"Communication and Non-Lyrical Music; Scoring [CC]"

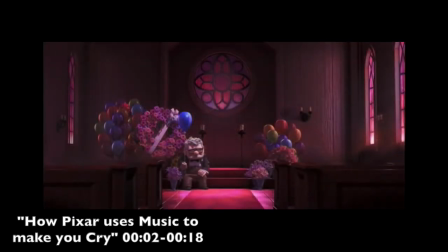(4:09) And then you have the perfect Pixar composition to make your audience cry like babies. Right? Oh, nothing is ever that simple.
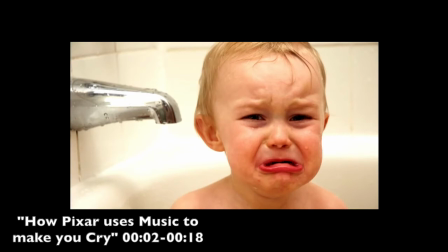(4:15) If you actually want to make people cry, you have to get happy music and play that over your sad scene.
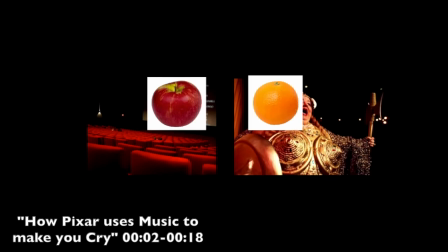(4:20) Or at the very least, have the music contrast what's going on in the scene.
So how about we make a case study of Pixar's Up?
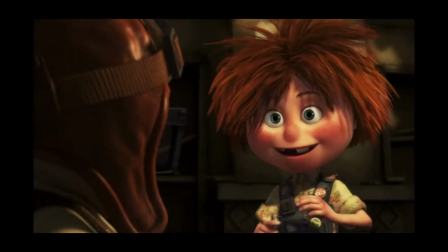(4:26)
The infamous Married Life soundtrack is first heard after Ellie and Carl become friends. And Ellie gives him the grape soda cap as a memento of their friendship.
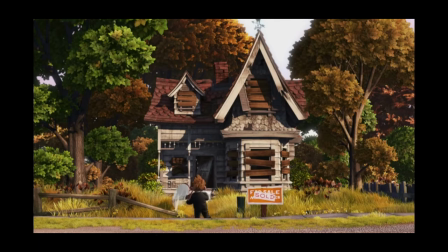(4:34)
The OST continues to play as the movie shows their lives together. Getting married, moving to a new house, etc.
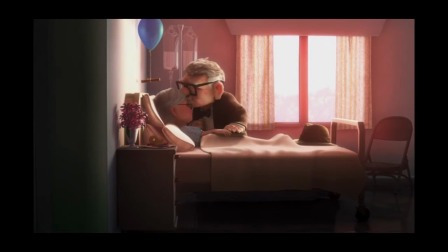(4:41)
But towards the end of the montage, Carl and Ellie have grown old together, and Ellie becomes sick and dies.
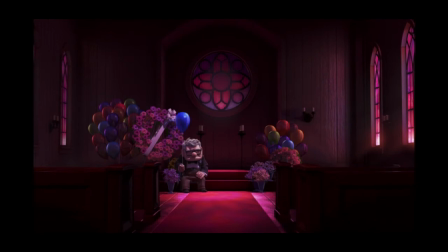(4:46)
And this is where the waterworks start. But why?
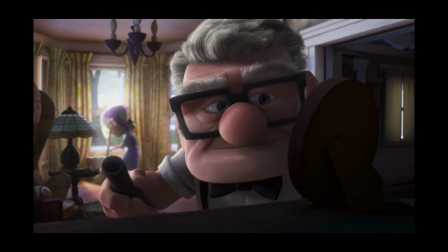(4:51)
Well, because as we see her become sick and we watch Carl lose the love of his life, Married Life is playing in the background.
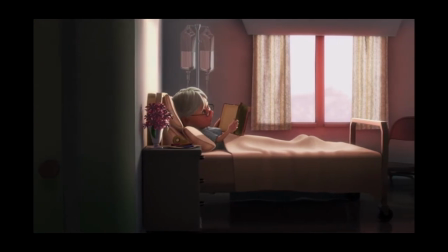(4:58)
Sure, it's slower and it lacks the band ensemble, but it's there.
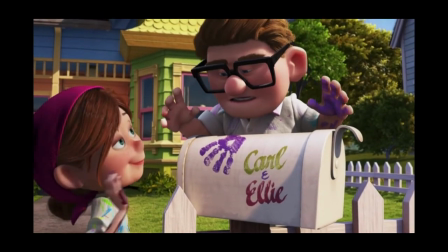(5:02)
The montage of their life paired with the OST makes the audience associate Married Life with the positives of the characters' lives.
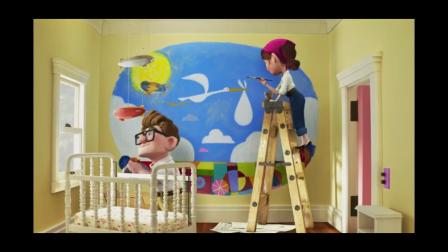(5:08)
So when it's played in the background of a sad scene, the audience, whether they realize or not, is flooded with those positive memories. The juxtaposition in emotions makes the sad moments all the more jarring.
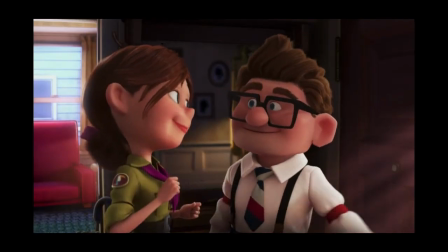(5:21)
This piece represents the life that Carl and Ellie shared, their ambitions, their youth, their love. Married life comes to be the theme for family. But this isn't the last time that the OST is used.
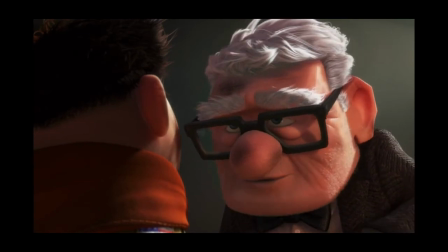(5:34)
It's actually used right at the end of the movie when Carl presents Russell with the same pin that Ellie had given him in the beginning of the movie.
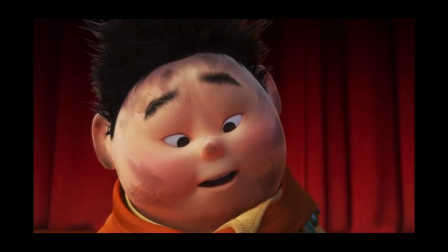(5:41)
The audience is reminded of what that pin represents, and it makes that moment so much more impactful.
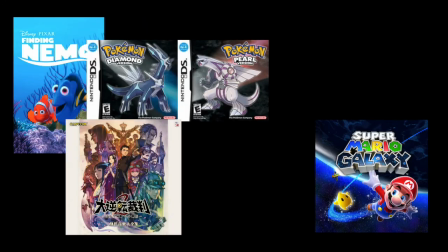(5:47)
So now that you know this, next time you watch Finding Nemo, or play Mario Galaxy, or interact with any sort of media that has scoring, see if you can find a leitmotif.
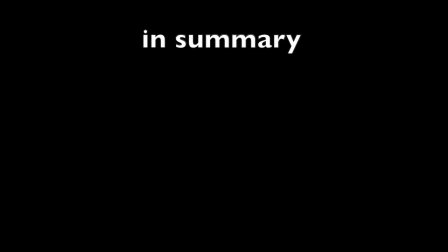(5:55)
Because once you hear it, you'll never un-hear it. So in summary, communication through non-lyrical music can be just as powerful as lyrical music,
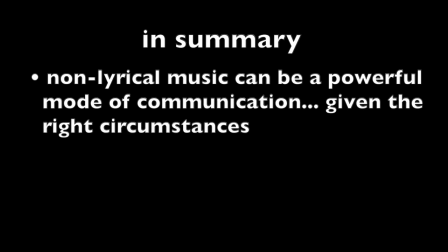(6:04)
but it relies heavily on the musical orientation and visualization of the performer and the audience. Through various forms of physical and emotional orientation in terms of the performer and the audience, a piece of music can and will communicate infinite messages, feelings, and impacts.
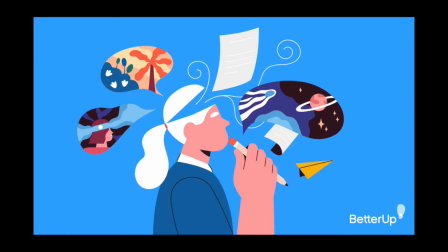(6:17)
With the addition of visualization, the piece can take on an entirely new form, using memories and psychology.
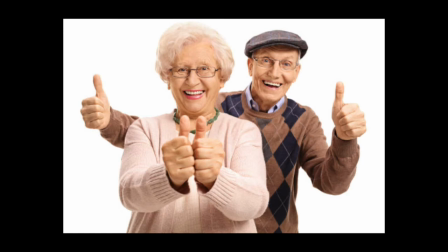(6:24)
Hopefully this video was interesting, and to anybody who stumbles upon this video that isn't my professor and makes it all the way to the end hi hello
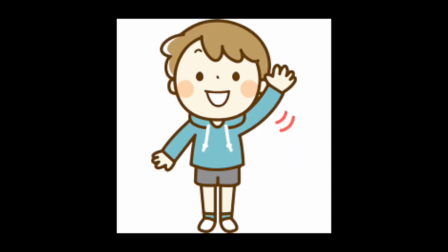(6:31)
hope you enjoyed thank you for watching and yeah that's all i have to say bye